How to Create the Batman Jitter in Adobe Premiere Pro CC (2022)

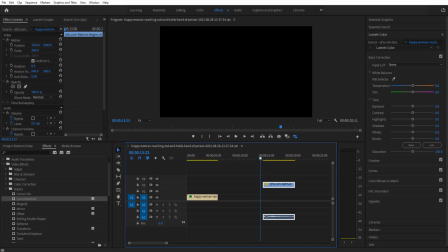0:01 Hey, what's up, everybody? Adobe Masters here, and today I'm going to be showing you a fun little effect that I saw in Batman Begins, and I think we can recreate our own version. And that's that effect when the blue flower, that sort of powder, is inhaled. It creates this demonic effect where, you know, it makes it look like the world is trying to get you.
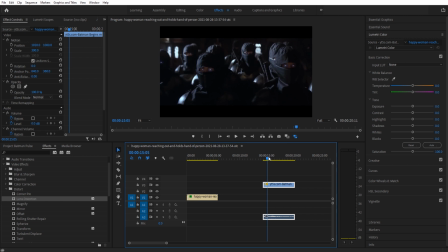0:19 And that's what we're going to be trying to create today, so let's get started on that.
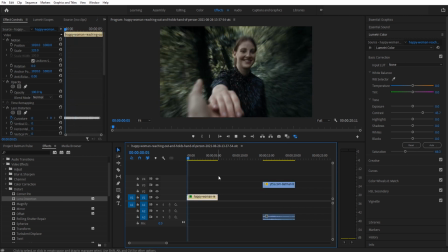0:23 First thing, this is the effect that we're going to be creating in Premiere Pro, and this one's a lot more aggressive than this one,
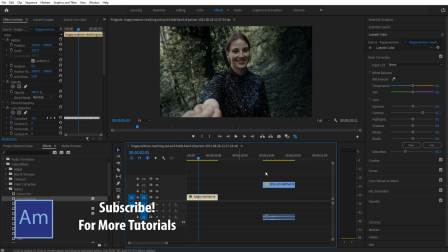0:29 so we're actually, when we create it, we're going to tone it down a touch to sort of more closely match this one.
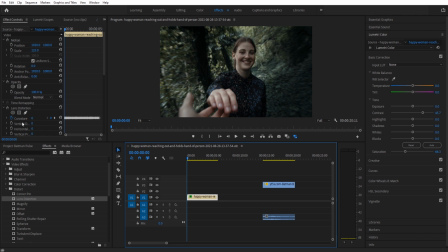0:35 But first things first, I went ahead and I imported my footage right here. I grabbed this from Envato Elements, a great subscription-based service where you can get unlimited amount of stock footage and photos and, you know, really anything you need for just a monthly subscription cost, a very low monthly subscription cost.
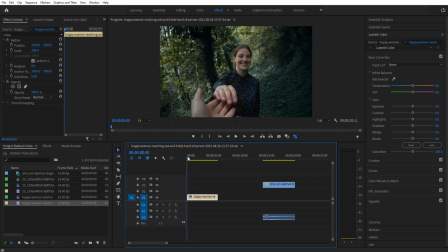0:51 Check out the link in the description for that. It's very helpful. So all I did was I looked for a person that was centered. So we have this happy person working, and we're going to turn them demonic. Really quick, all I did was just drop the saturation down to make it less happy, bumped up the contrast,
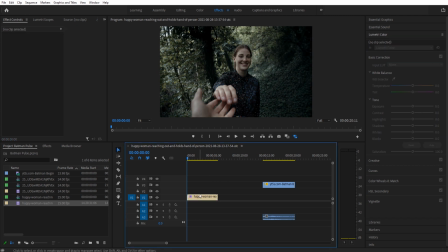1:05 dropped the blacks down a touch, and then this is the footage we're going to be working with. We're then going to go into our effects. We're gonna apply two effects. The first one is lens distortion, and the second one is transform. Now, it's the transform from distort down to transform. So we're gonna have these two effects now applied. So we have three, the lumetri color, lens distortion, transform.
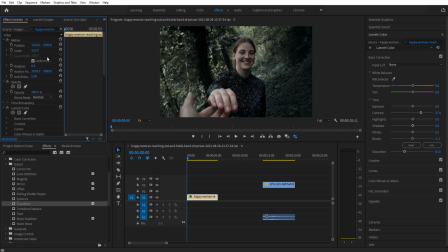1:25 I'm then going to take the scale here and bring this up to 125. This is gonna give us some working area around the edges. You may notice a little bit of degradation of the clip because of this, but with the effect moving so quickly, you shouldn't notice that too much with this extended scale.
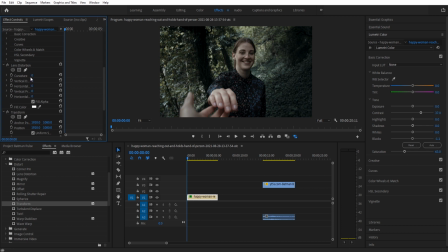1:44 We're now going to go down to the lens distortion, and we're going to go to the curvature. If you see, the curvature is the one that we want. It's the one that's going to make the outside edges move more than the inside edges, and that's what this effect is really doing, is the outside moves almost exclusively the background.
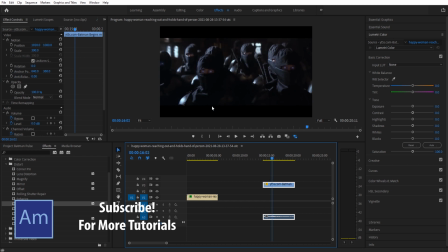1:58 They probably did a little VFX and cut some people out and made the background move, but we're trying to create this in Premiere.
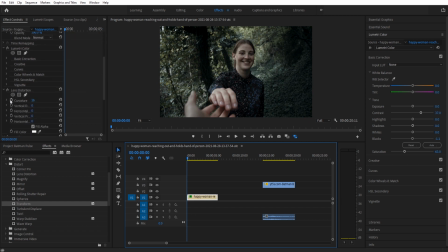2:02 So we're then going to go to the curvature. We're going to set this at zero to start. We're going to start an animation, move forward maybe three frames, bring this up to maybe 12, a couple more frames, bring this down to like maybe negative 10. And this is going to be randomization. Just think of numbers as you go.
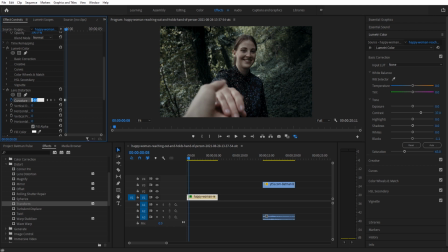2:18 You want this to sort of swing back and forth a little bit with each one. So a few more, negative maybe like 18 here, or we're trying to make a smaller effect.
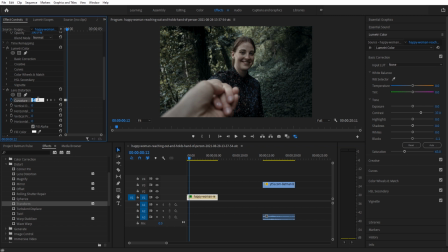2:30 So negative 8 here. And then maybe like a 6, and then back to a 0. So we have a quick little effect here. It's just, see, the very edges are just moving just a touch right there.
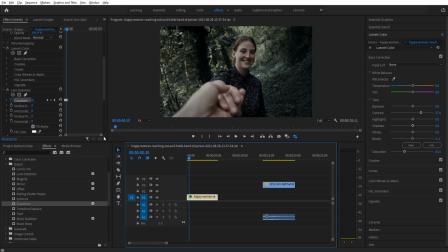2:44 And that's actually looking really, really clean and a lot more like the original. We're then going to do this fun thing that I like to do to randomize it. So there's no like a way to write a script to this. So copy and paste them.
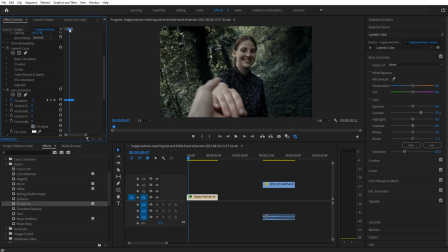2:56 And then as I hit Control C to copy them, Command C on a Mac, we're going to just move through this and Command V it in random locations, like so. What this is going to do is it's going to fill in our points, but it's going to make them random because we're dropping them in random locations.
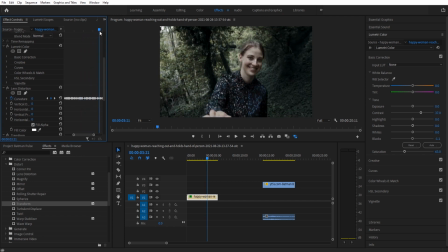3:12 If we were to just, for example, copy and paste them at the end, there would be sort of a pattern.
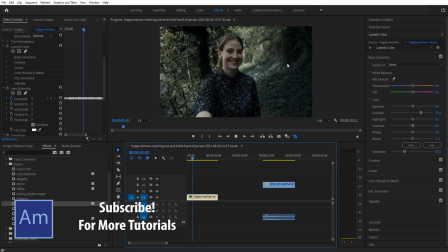3:18 But with this method, we now have a ton of little effects here, and you can see them now jumping around the entire time. Basically random. It doesn't look like, there's no discernible pattern, and that's what we're trying to prevent, is a discernible pattern. So we've created a good looking effect here. Now then, we have a problem, is that there's no motion blur.
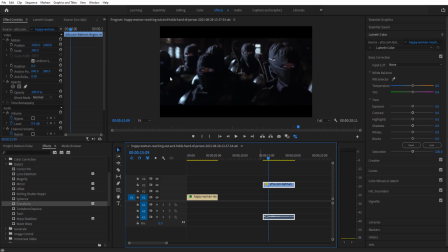3:37 There's definitely motion blur in this original clip here. If you see right there, definitely some motion blur.
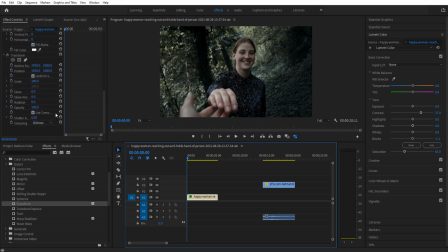3:43 So let's go ahead and add that motion blur in ourselves. To do that, what we're going to do is we're going to go down into the transform that we added, and we're going to click on this scale indicator.